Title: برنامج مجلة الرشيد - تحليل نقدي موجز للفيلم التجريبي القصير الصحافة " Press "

مشاهدونا، ضمن مهرجان ثقافات للأفلام السينمائية القصيرة عرض فيلم بريس للمخرج هاشم عفاري، وعن هذا الفيلم سنتناول في عددنا هذا قراءة موجزة، لاشقونا.
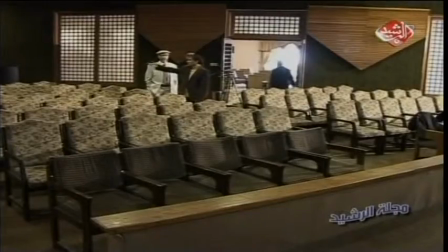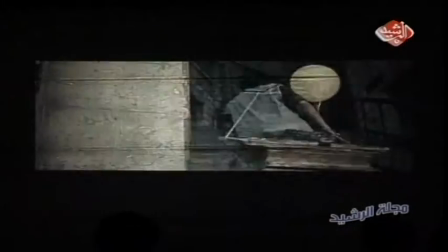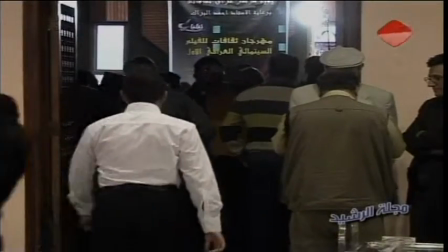فيلم بريس أو الصحافة من الأفلام التجريبية القصيرة، حيث يجري عرض، يعني أنا حاولت من خلال الفيلم أنه أعرض لو شيء بسيط عن المشاكل اللي يمر بها الإعلام العراقي أثناء مزاولته أو الرسالة الإعلامية اللي يقدمها، حيث يجري طرح الكثير من الهموم والمشاكل اللي تعيق عمله والمتصدين للكلمة الحرة. طبعا فيلم بريس شارك في مهرجان الخليج السينمائي الدورة الثانية، وأيضا شارك في مهرجان السينما العراقية 2009 وحصل على الجائزة الأولى، وأيضا كان له مشاركة في فعاليات السينما العراقية في عمان اللي تدعم الهيئة الملكية للأفلام.
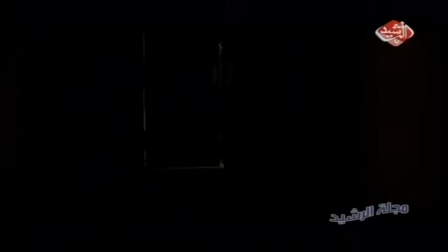تناول فيلم بريس لهاشم العفاري ما تعانيه الصحافة من استهداف وقهر وتهميش وقتل
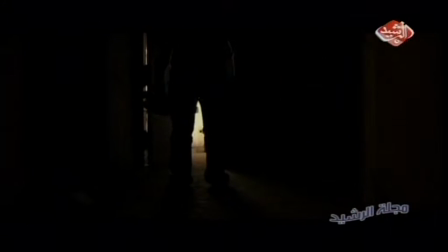(1:34)
أحيانا من خلال كاميرا وضعها المصور في مكان ما لتقوم هي بالكشف عن حقائق المكان،
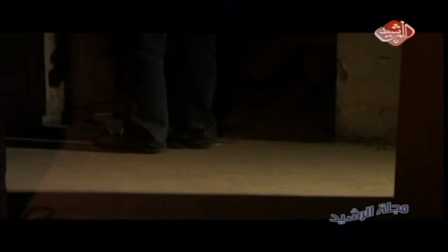(1:42)
ولعله أراد أن يقول بأن ما ينقله الصحفي
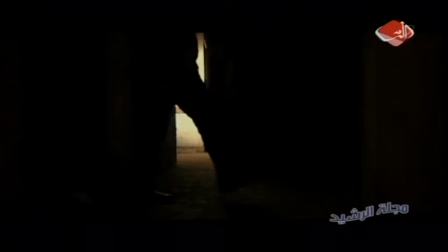(1:46)
واقعي ينقل كما يحدث ولا دور للصحفي فيه سوى نقله.
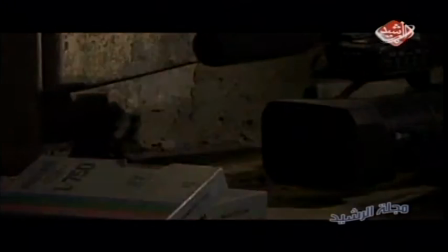(1:52)
ومع بداية الثواني الأولى للفيلم ندرك مدى ارتكازه على الموسيقى التصويرية والمؤثرات الصوتية.
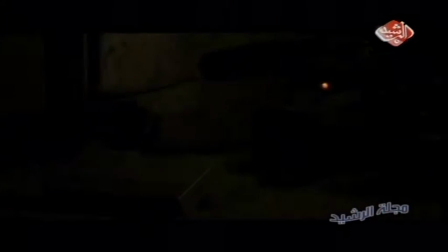(2:00)
إننا بأزاء فيلم تعبيري،
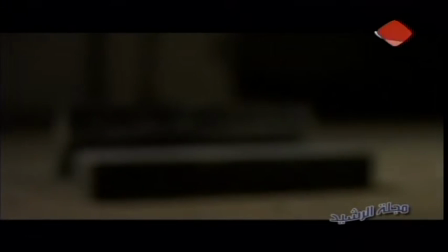(2:02)
لذا لا غرابة أن يستحث المخرج مشاعر التشويق عبر ما تمنحه المؤثرات المنتقاة بعناية من ترقب، يعزز ذلك المؤثرات البصرية التي استخدمها في تشويش الصورة.
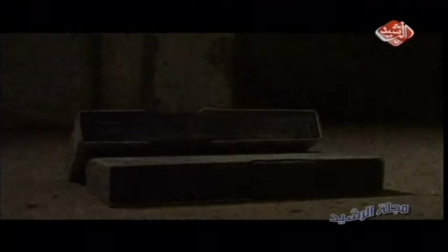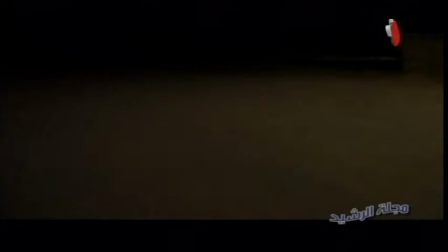الكاميرا في موقف يظهرها بمظهر ما يحاول الكشف عن فعل مخبوء أو سري، يتأكد ذلك من دخول رجل يحمل عصا وهو يبحث عن الكاميرا بإصرار.
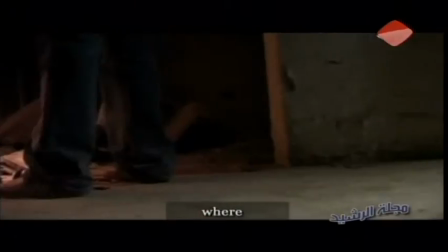(2:42)
حركة الكاميرا والمستوى الأرضي للقطة يرينا وجهة نظر الكاميرا التي تبحث عن التقاطة ما،
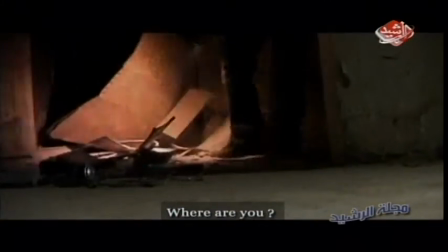(2:49)
إنها ليست محايدة بالتأكيد. يظهر هذا من خلال استعراضها للصور التي سطرت عبرها باختزال
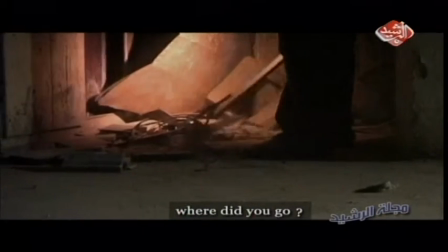(2:57)
وتكثيف صفحات مما مر به العراق وطنا وإنسانا،
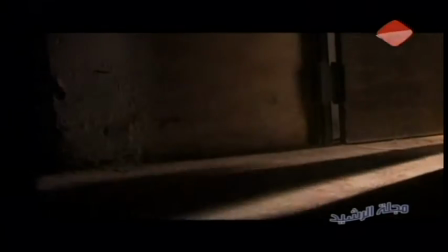(3:01)
رغم أن بعض الأفكار بدت مبعثرة لا يفك طلاسمها سوى من عاش الأحداث وعرف بواطنها. الكاميرا أو الصحافة تتحدث عن كل شيء، ما هو حقيقي وما هو مزيف، فكما تظهر ما يتصارعان تبدي كذلك السياسي الذي يصرح بما اعتادت عليه أسماع المواطنين إلى درجة ألا تصدق.
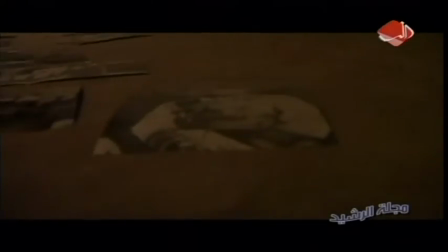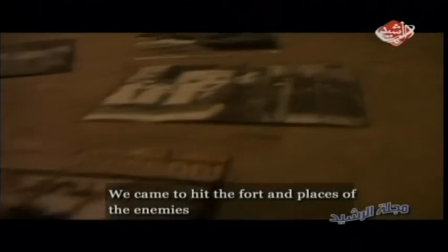(3:30)
وحسنا فعل المخرج هاشم العفاري حين أخفى الشخصيات واكتفى بمظاهر منها كالأقدام وظلال.
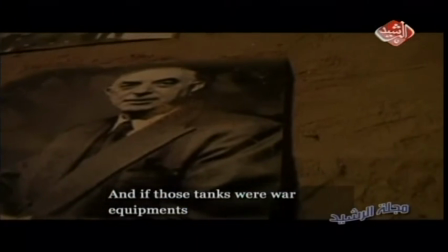(3:38)
الوضوح الوحيد هو للطفلة التي انشغلت بالرسم، لقد منحها إضاءة جيدة نسبيا بينما وضع الآخرين في إضاءة
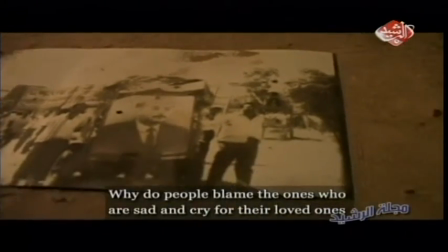(3:47)
تميل للعتمة وتشعر المشاهد بالانقباض. أراد المخرج أن يظهر انحيازه للبراءة والنقاء والضوء والمستقبل،
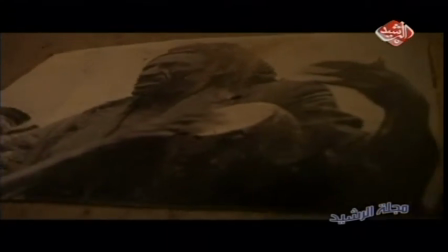(3:56)
لذا عمد إلى أن تظهر حركات الكاميرا أكثر استقرارا وهدوء.